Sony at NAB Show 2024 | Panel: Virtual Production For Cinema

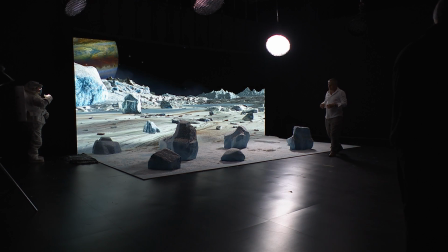Kylie, my dimmer board op. let's go ahead and go into Europa lighting mode. Let's go ahead and show you what it looks like when we put it all together.
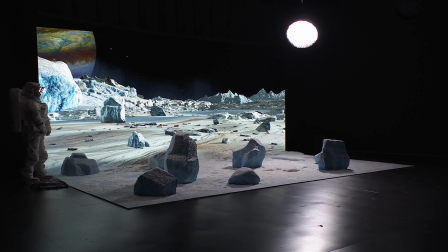This is an establishing shot that we shot on Europa. We're going to show you the parallax.
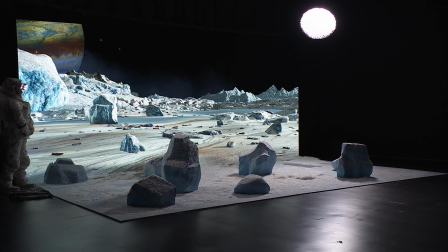We're going to show you the blend, where the physical blends into the digital. It's very important that everybody work together on these.
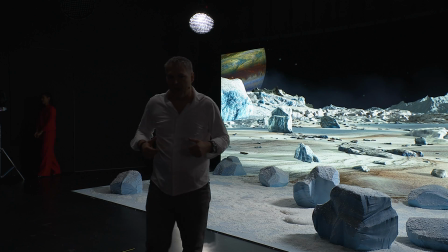You know, you have a team that really pulls it all together. Everybody does their part.
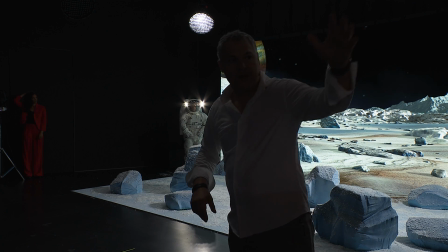The, you know, Beth Goodnight with the set decoration, the Tixo team with their digital artwork, okay?
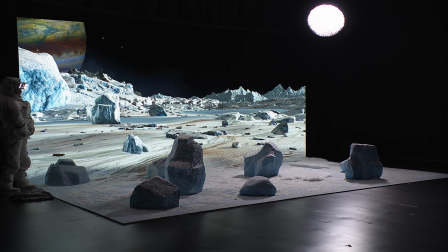Let's go ahead and roll camera. And here we go in three, in two, in one, and action.
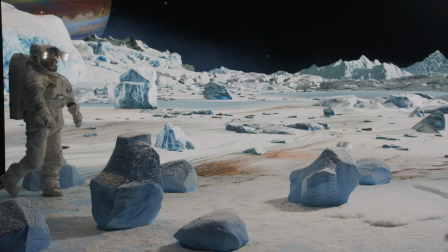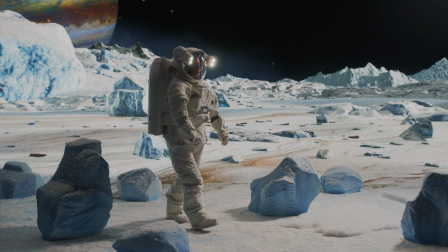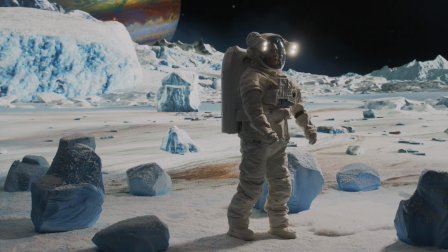Notice the parallax of the physical and the digital midground and the digital background.
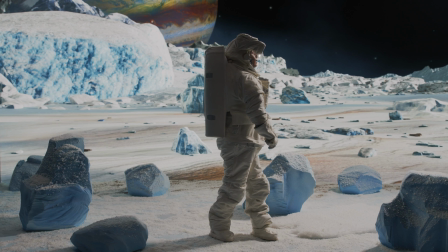Take a look at the snow line going into the dirt.
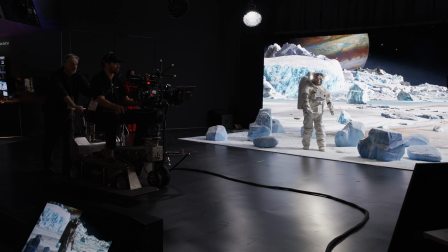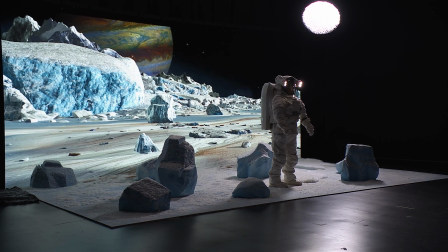and we'll cut on that one for a second. Keep the Europa lighting up.
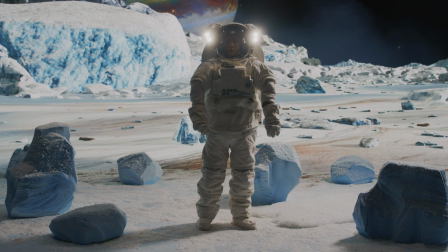So you see to your naked eye the light. It looks like what you get on the camera and the camera sees it right.
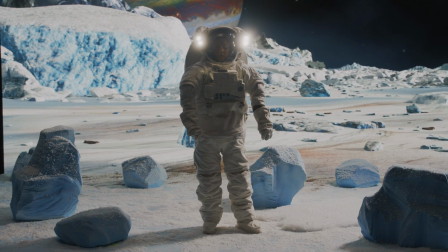That's all that VP toolkit making it seamless. Okay, let's go ahead and move into a close-up, right?
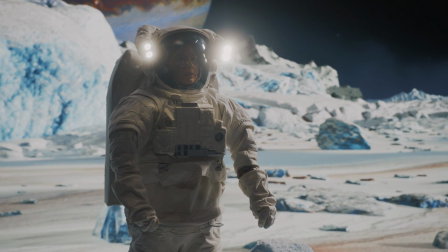You use good physical set work blending nicely into the background. We blur that line between the digital and the physical, right?
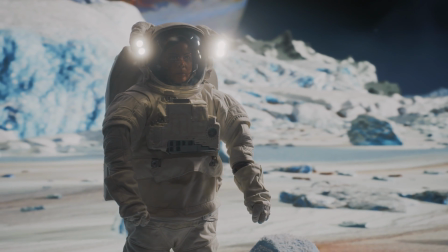And then when you go into the close-up, you're just looking at all digital.
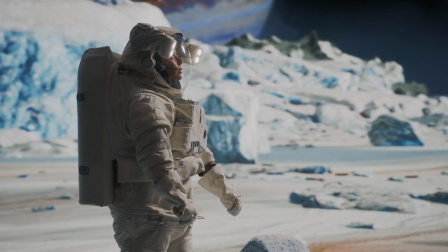But you believe it because you've seen physical real objects properly parallaxing with the background.
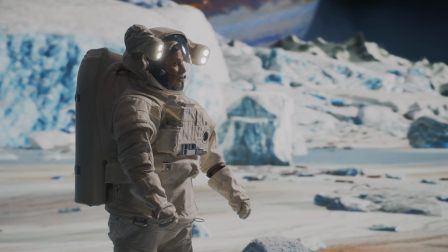If you get a good establishing shot, then you can do everything on the wall inside of that.
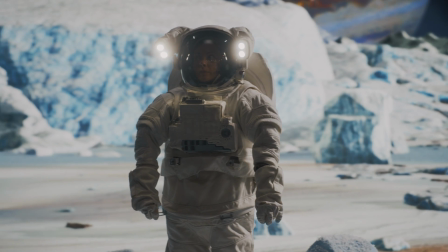It's one of the advantages of the walls, right? You get situations where you have to re-record some lines.
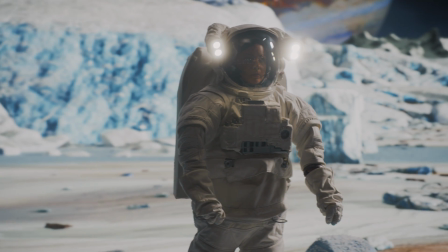We've built the set and done the physical blend. We shot it. Oh, you know what? marketing says, we need to change one line.
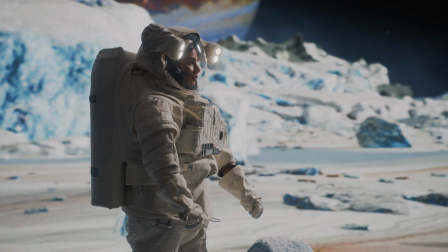We can catch up to the actress we shot in LA, we can go to New York, we can load up the same scene,
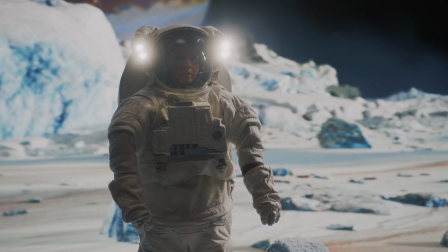put it on the wall, redo a close-up, not have to rebuild the whole set floor. And let's go ahead and roll camera.
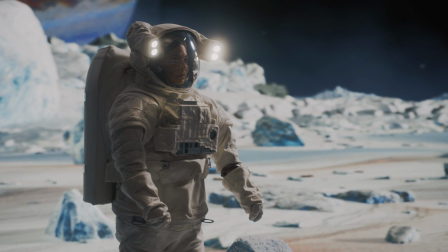And in three, two, one, action.
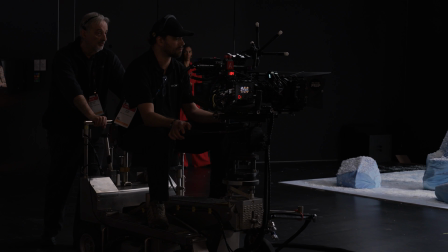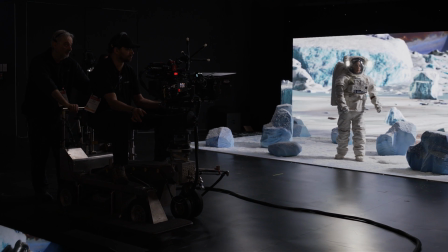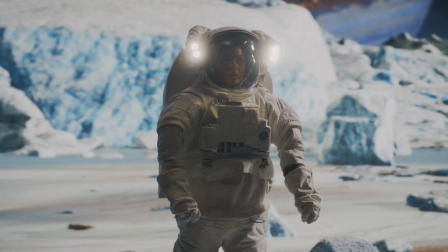I love the cook lenses. They have a very cinematic feel.
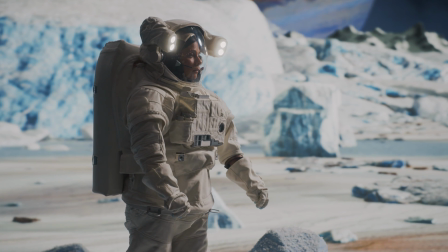You can point the practical bright lights right down the barrel. It feels like they're real.
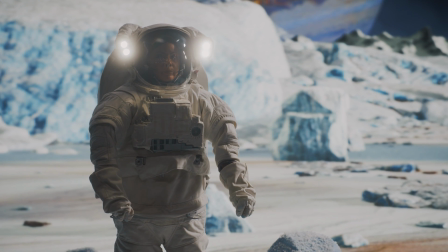It gives a little halation, but then it lets the skin tones play right through.
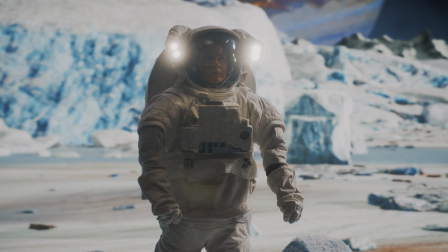Amazing quality lenses.
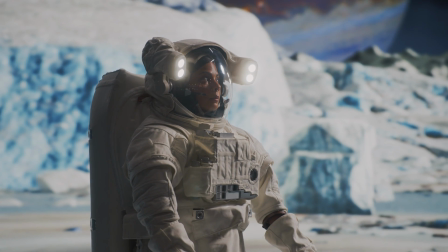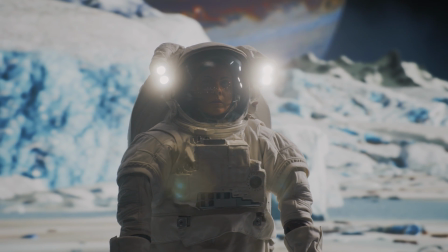As we zoom in, the Pixo team has wired up the system properly, so the background magnifies.
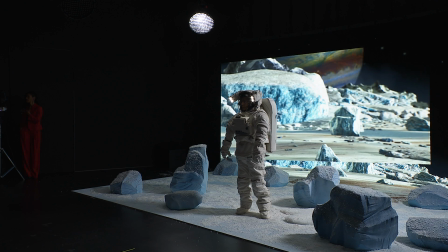The blur becomes different based on the focal length, right?
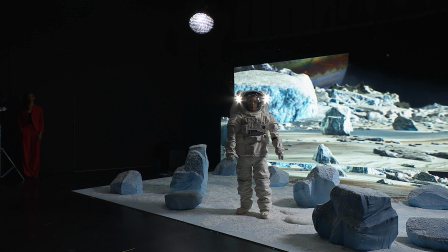These are all things where the LED wall is behaving like it's just a physical three-dimensional set.
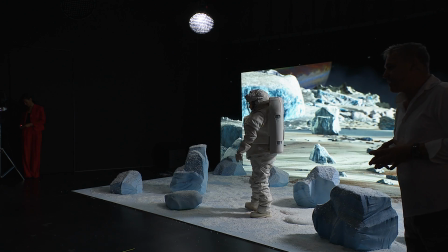All right. I'll hand it back. Thank you so much for checking out our demo. Let's go ahead and cut. And Kylie, let's go ahead and go back to presenter lighting.
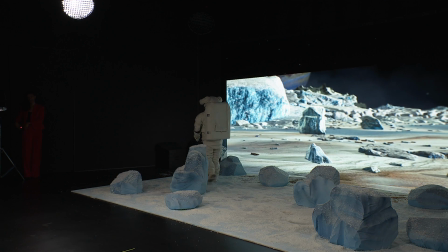Thank you.
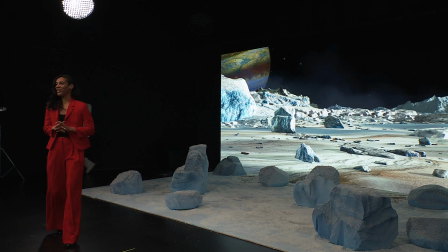All right. Well, let's give them a big round of applause. What you just witnessed was one shot being captured. Feature films may have hundreds or thousands of individual shots, which is why every technical efficiency helps.
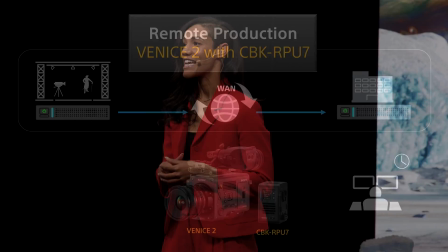Similarly, remote production techniques can be used to shorten the post-production workflow.